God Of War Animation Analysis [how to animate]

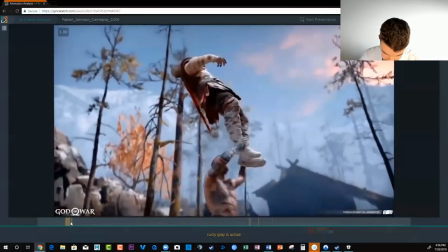(10:30)
know we feel we feel the spine go from this kind of shape
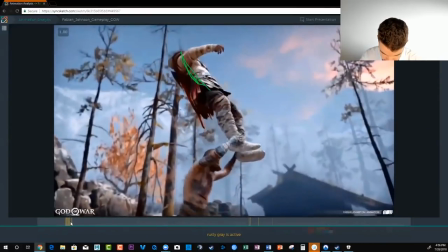(10:35)
to where it starts to relax just a little and then again when this
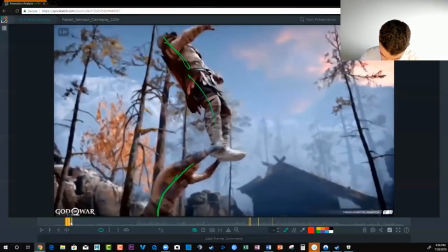(10:40)
force kicks in here from the other guy um the spine reverses again right it's really we're really feeling that pull through here how does it work for
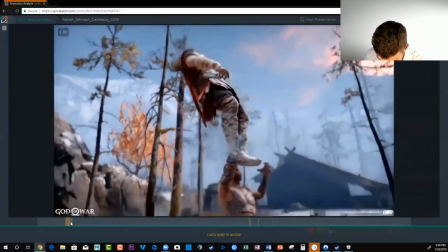(10:51)
the guy though down here that's pulling him well we're getting this
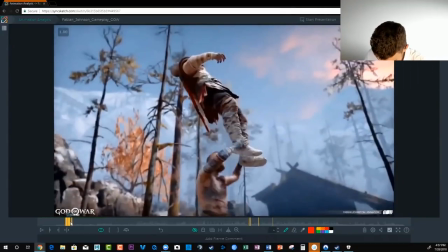(10:56)
cool curve here as i as I already drew there getting this cool curve and then we're reading that
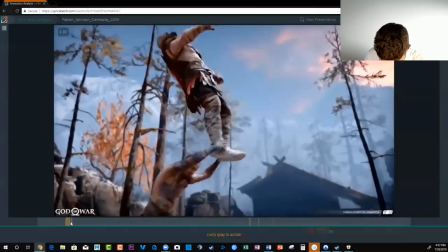(11:08)
straighten out a bit and the hips come down right hips
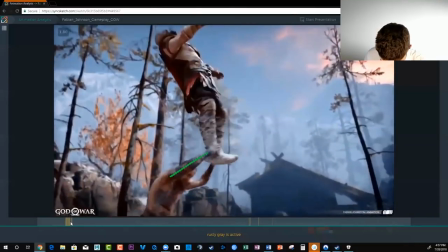(11:13)
come down letting these arms straight now so again we're going from this
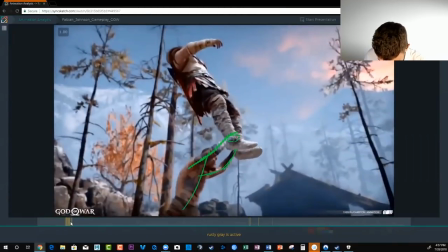(11:17)
bend to a straight and
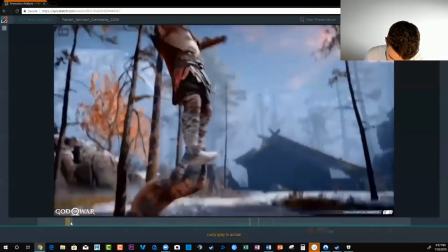(11:23)
the more we let them you see how it gets really extreme here it goes even
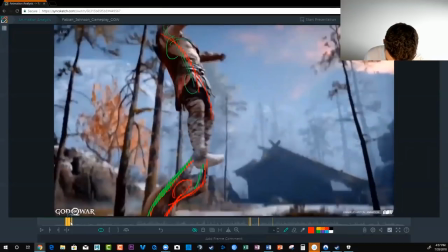(11:27)
further behind the body as the hanging behind where the body used to be it's you know it's really stretching out as the body goes down this is what's giving us the power the impact of that pull if we just stay like this the whole time then it would feel like not much happened but we get that lead and follow where he's
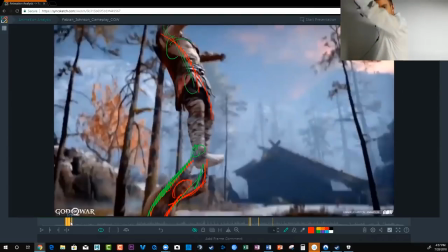(11:46)
kind of coming up and then he's going down as the arms stretch out so it'll be something like like this and then wham right so we get that lead and follow hips strap down first arms are dragging arms pull wham they catch up hit the ground and then that's going to carry through
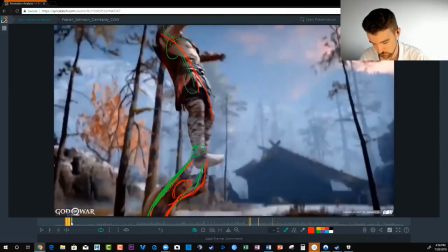(12:03)
and so the last thing that will be effective will be kratos so
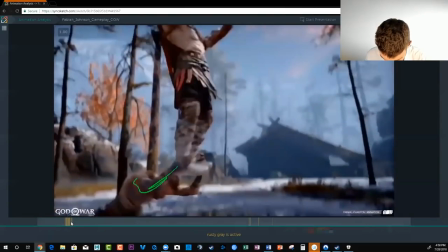(12:08)
we go from this extreme straight to just something like this and
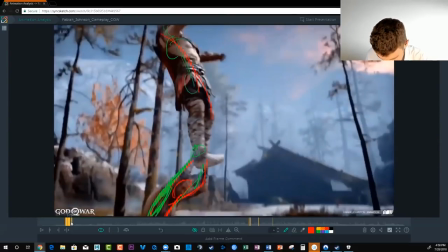(12:20)
we almost get like a spine reversal it straightens out a little bit it's
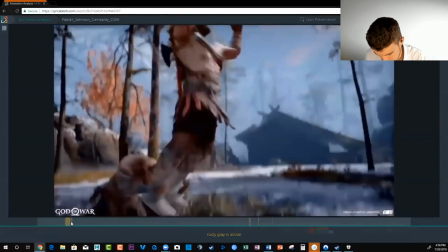(12:26)
not super exaggerated and then you know that we get this bend and Kratos
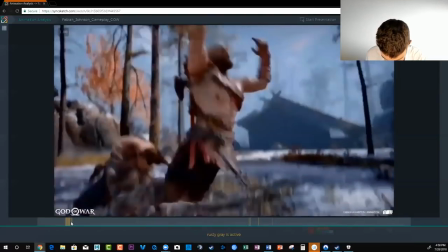(12:31)
is falling through with this action right he's come down almost
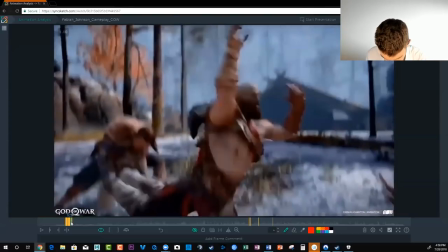(12:37)
as far as he's gonna go and now he's just kind of settling in maybe moving a little bit this way moving maybe just a little bit down right
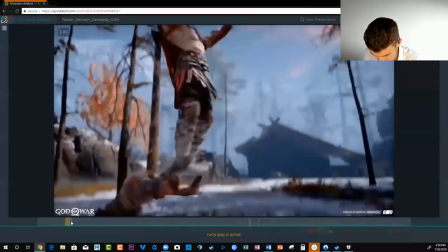(12:50)
now let's look at Kratos for this impact how does this work this whack so this works pretty well I think you know we get this kind
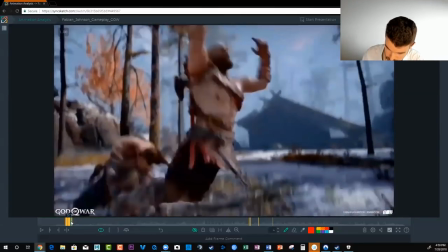(13:04)
of thing going on and then you know we really see this this shape so he's being really driven by from the legs this is dragging the top half of his body is really dragging behind
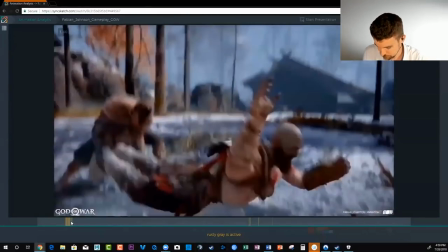(13:19)
the rest of it um before he's
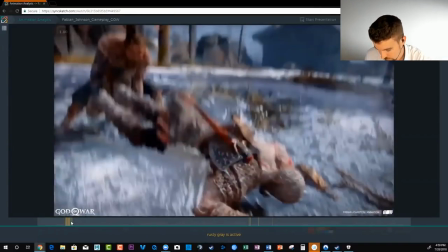(13:23)
kind of curled in here on hitting the ground i think in
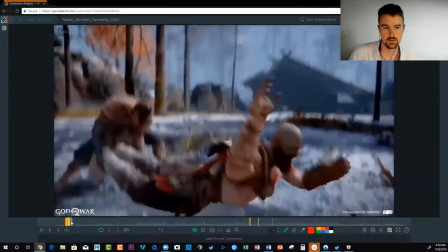(13:28)
this case there's room for more exaggeration uh again we don't know what happened maybe maybe the animator got a note maybe they didn't want this kind of style but i think you know you could in this case
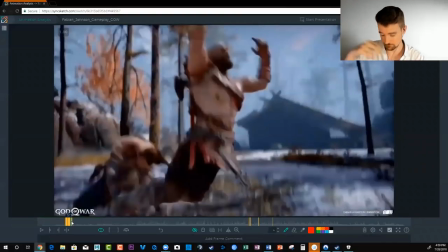(13:42)
drag the spine more the upper body and the head because the closer we get to the head here
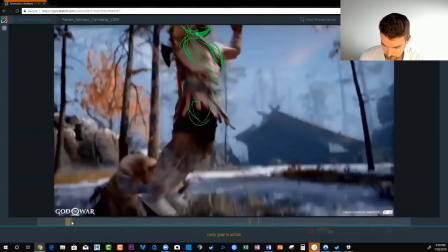(13:50)
at the top, the more impact we're going to have for this slam.
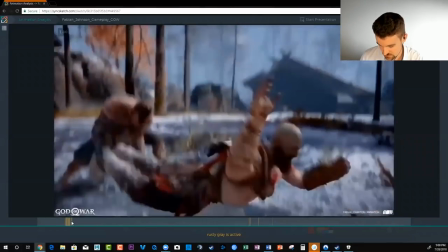(13:56)
And I feel like it's just a little soft, like from here to here.
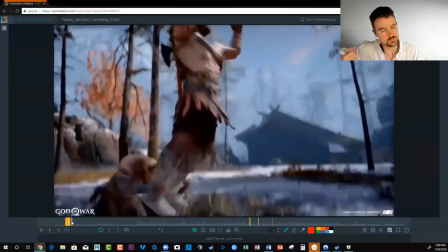(14:00)
I'd like to increase the spacing, you know, like we have for those, with those punches earlier, where it's like from here all the way up, you know.
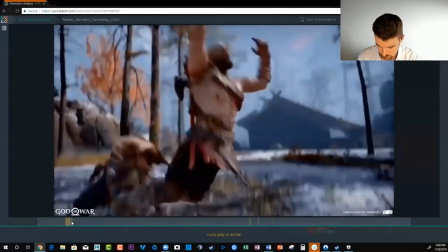(14:09)
So what I might do is maybe I'd have, maybe I'd have, you know, the head up here somewhere. and then you know it's really whooping his upper body is up higher still
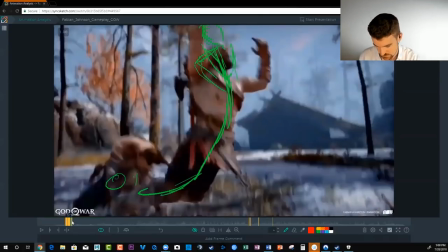(14:25)
you'd probably have to stretch the character almost to a cartoony amount to do that but
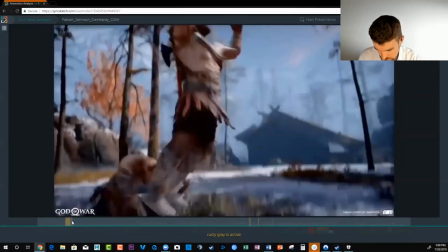(14:31)
I think it's worth it and then you know keep keep the head up the the spacing up there higher or
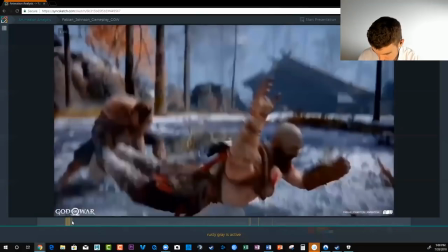(14:40)
longer and let's see if this is close since I'm straight ahead and then this
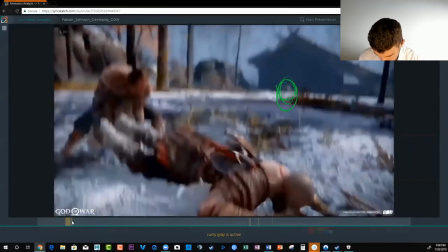(14:47)
frame I it'd be better I think if we could exaggerate this so it might be some kind of shape like that you
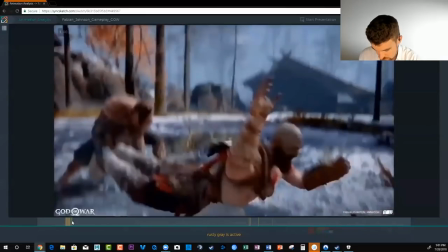(14:59)
know something like this gives a lot more impact just because of that spacing change so longer we can hold him up
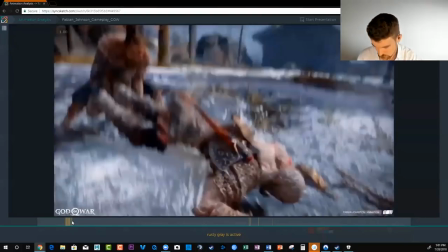(15:08)
up there the better right right so that might have helped out a little bit let's go to the next clip
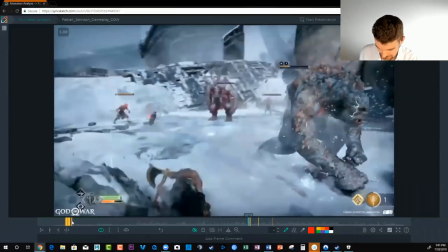(15:16)
and i think this there's so much cool stuff in this uh game but uh that the animators did but uh if gore is not for you now would
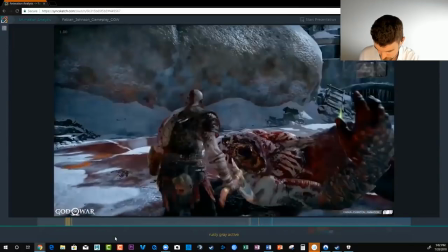(15:24)
be the time not to look but i think that this animation is probably one of the coolest in the game let's
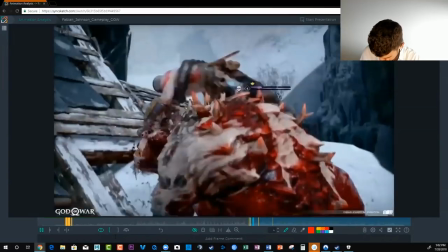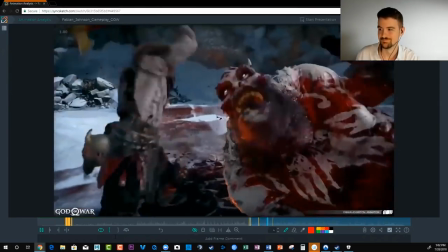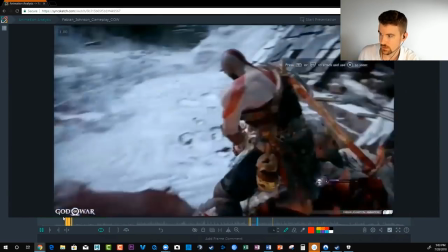(15:46)
play that one more time wham rides on top like a bronco cowboy rider and then okay you
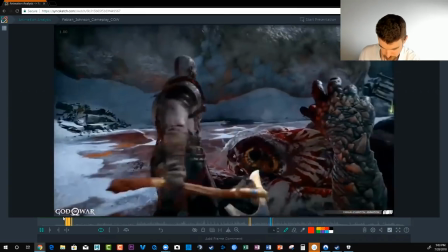(15:55)
know that's just that's so sweet brutal all
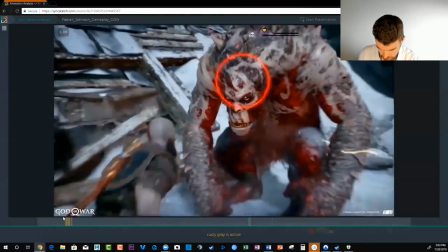(16:00)
right so right off the bat here this is a cool example of an in-game cinematic that you could do and uh you know you can include button presses like this or it's like you know very clearly for it for a
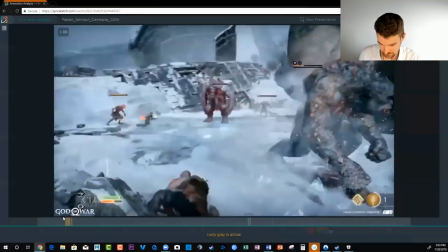(16:17)
game reel by game studio that you're animating for and then to get the mechanics to work to
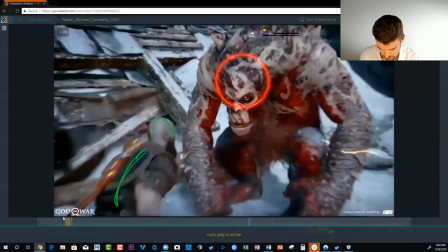(16:27)
get the mechanics to work here for all this awesomeness we get this kind of spine shape
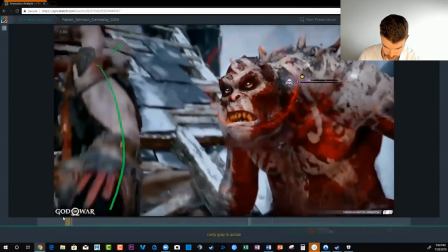(16:32)
into a reversal right this is a great anticipation of a hit about to happen
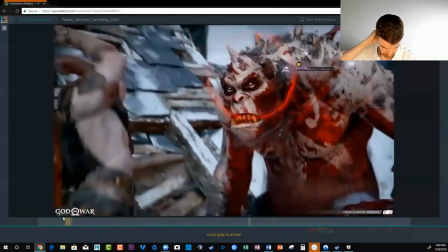(16:41)
you know hanging in the air for a while just really show it and then when it comes through
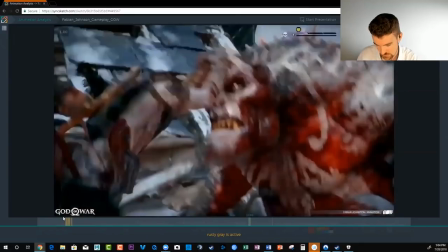(16:49)
we get the result where he's hitting this guy and I think we're not getting as much of a spacing jump here because this is a heavy character you know it's going to take some effort for Kratos to punch through him so I think that's the idea here with not making the spacing
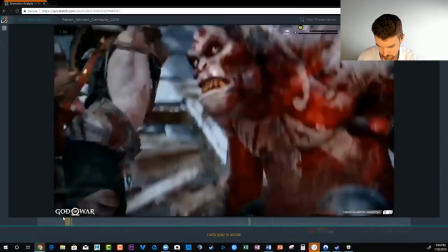(17:05)
more dramatic because they want it to feel like it takes a little bit of more effort for him to punch through so at first the spacing there
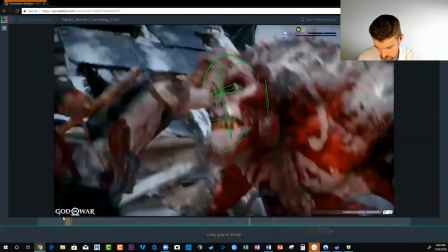(17:14)
is a jump here for the hit and then it gets bigger after
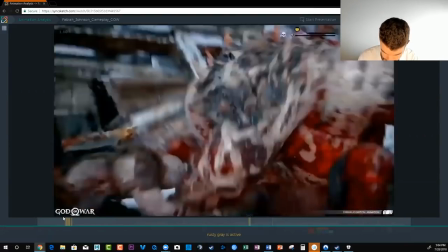(17:18)
you know he carries through really forcing it down and we get this big jump and spacing for the arm to show just how
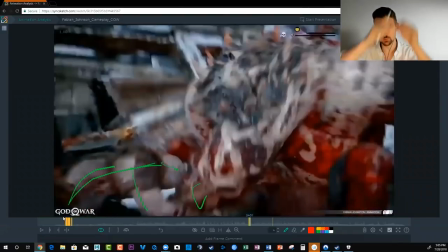(17:29)
much power he's putting in and like once he gets through that just you know goes fast because
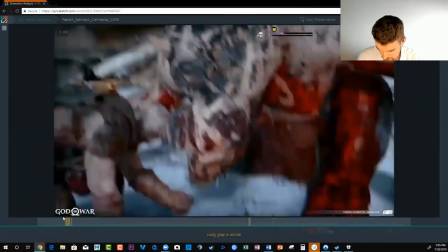(17:34)
there's no more resistance to his arm and we get this great
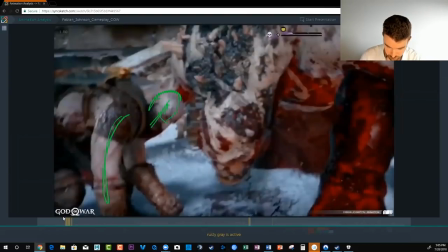(17:38)
hold here where he's kind of recovering for all of the damage he just inflicted all the energy that he took to hit this guy and this this troll here is super dazed right
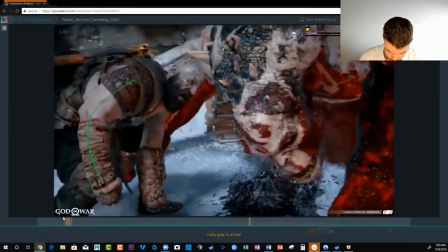(17:55)
it's a great time to prepare for the next attack you know using this hold
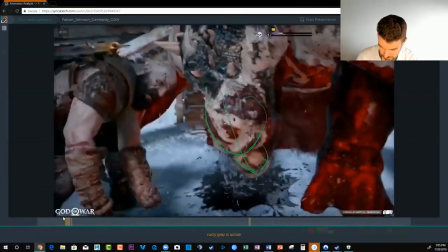(18:01)
as an anticipation and we get we really sell the sense of this
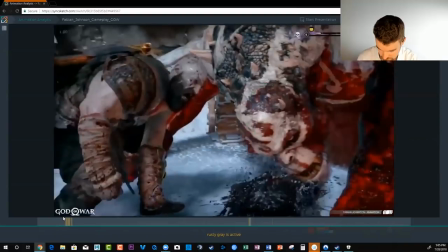(18:07)
troll being dazed just by how his head is tilting all over the place so
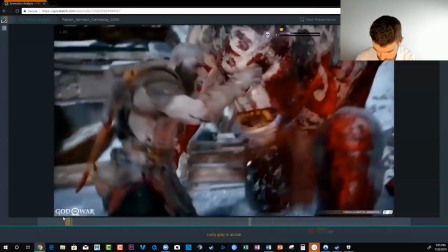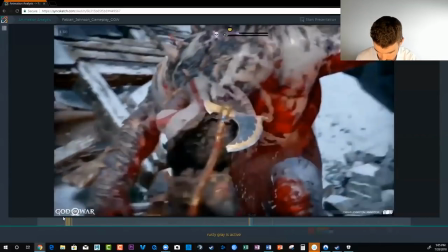(18:20)
he grabs hold of him here